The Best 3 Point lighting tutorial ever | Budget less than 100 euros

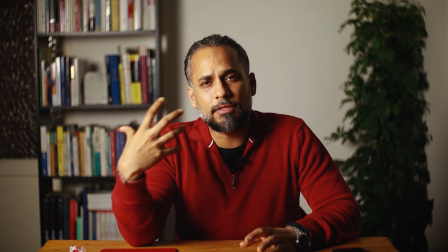8:26 Now you see that, okay, one part of my face, of course, is still a little too contrasty.
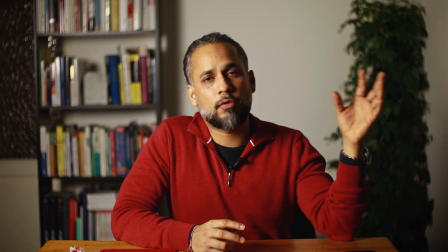8:30 There's no other light right now. So now for the second part, what we are going to do is we are going to switch on the fill light.
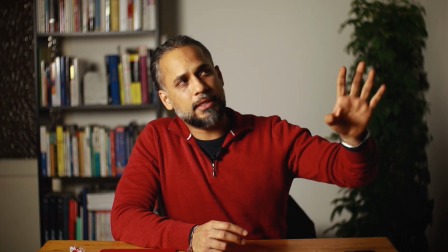8:37 In our case, as I've said earlier, we're just going to remove this curtain. Right now we are blocking the board to reflect anything.
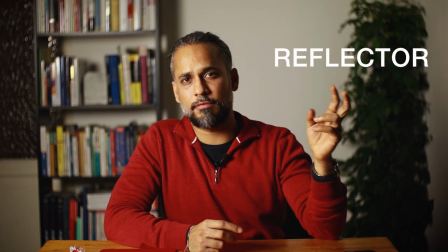8:44 And then as soon as we open the curtain, it's going to become sort of a reflector so that it's going to reduce the contrast.
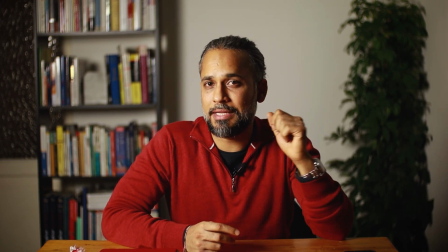8:51 Now let's see that.
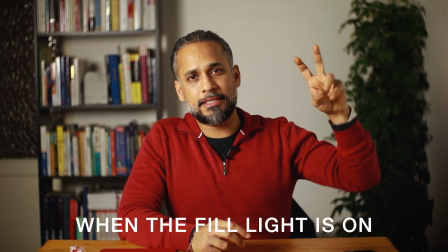8:52 Okay, so now you see that as soon as the board is acting as a reflector, you have some sort of contrast is reducing.
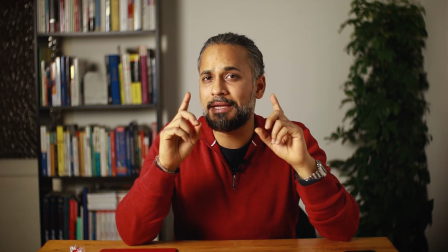9:00 I look more human. But now there is one other thing.
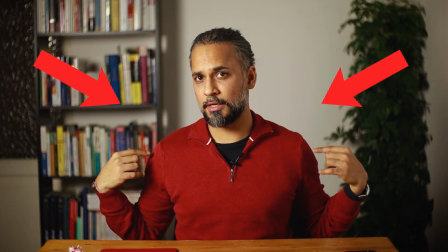9:04 At this point, if you notice the shoulders here, they do not have a very distinct lining,
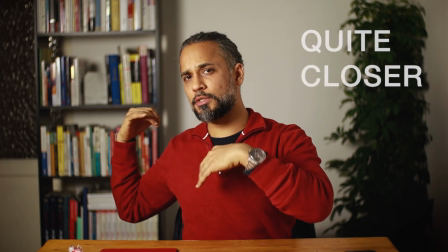9:10 and that's why it sort of appears that I'm quite closer. I'm sort of a part of the background.
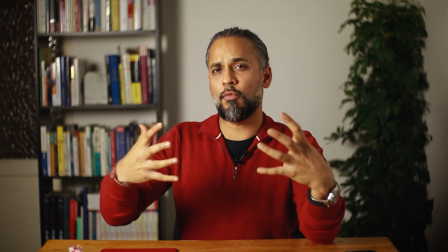9:16 Now what we want to do is,
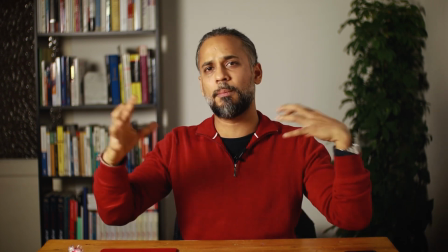9:17 we want to make sure that I have an outline so that it looks that I'm a complete 3D object which is away from the background.
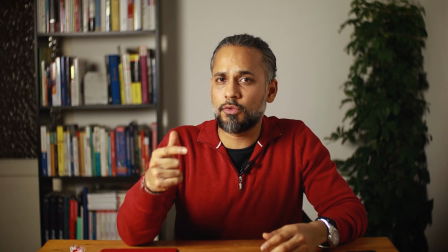9:26 So for that, we are going to switch on the backlight.
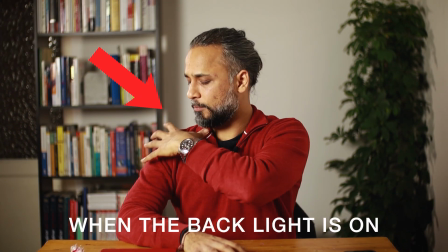9:29 Okay, so now you see that this part has some sort of outline, and plus here there is more light on sort of the back part of me.
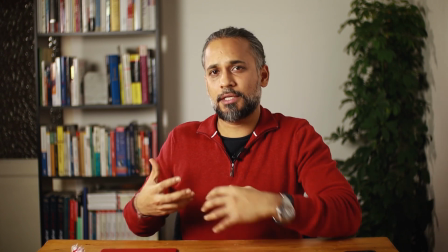9:37 So this helps this subject to be not a part of the background.
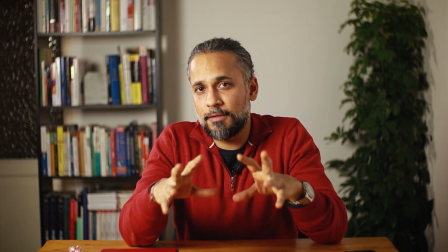9:42 Now of course, you can do many other things to make the overall look a little bit better.
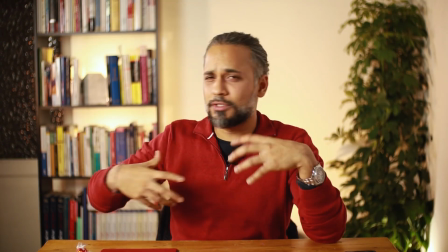9:48 For example, okay, so you see that now the whole scene looks a little more professional and a little more pleasant per se. We'll cover this part of the lighting in another video. Okay, so as far as the 3-point lighting is concerned, please don't think that the whole setup is so expensive. We are just going to put all the links of the things that we have. We are using very cheap stuff, which I think you can get in less than 100 euros. So check the links below. And so for those of you who have stayed with me at this point of time, until this point of time, I'm going to tell you that trick that you can use. And of course, as I've started the video also saying that you have to understand the basics of it. So it's about the depth of field. In camera, if you reduce the depth of field, so that is infinity where everything is there.
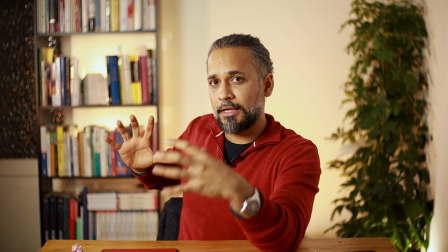10:41 But then if I just reduce the depth of field, right now in the video, you are just seeing me.
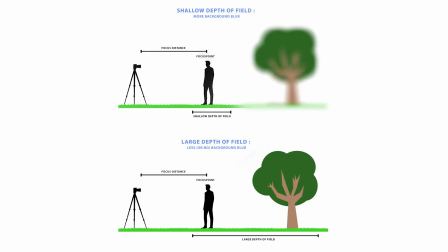10:46 And if you notice, can you read the titles of the books? You cannot. So that is the blur.
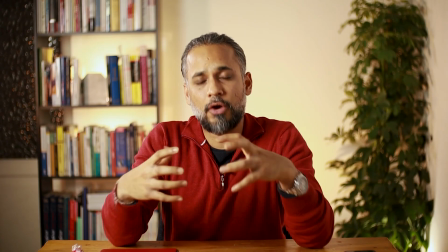10:51 So it gives you more of a cinematic effect. Now, if you don't know how to reduce the depth of field, etc., I'll again put another video where I'm just going to explain all the basics of the camera, where we're going to talk about the aperture, the ISO, etc. I know those things are actually very complicated because 1 year ago for me, all of those things were really, really difficult. So I'm going to talk about it in another video. So okay, that's it for this video, guys. Please like this video if you appreciated whatever was the content here, and subscribe to this channel. And this channel is not just about the photography and lighting, etc. We are also doing a lot of other things. For example, we have a lot of really good motivational videos. Please go and check out this channel and let me know in the comments if you liked it, if you disliked it, anything. That's it. Thank you so much.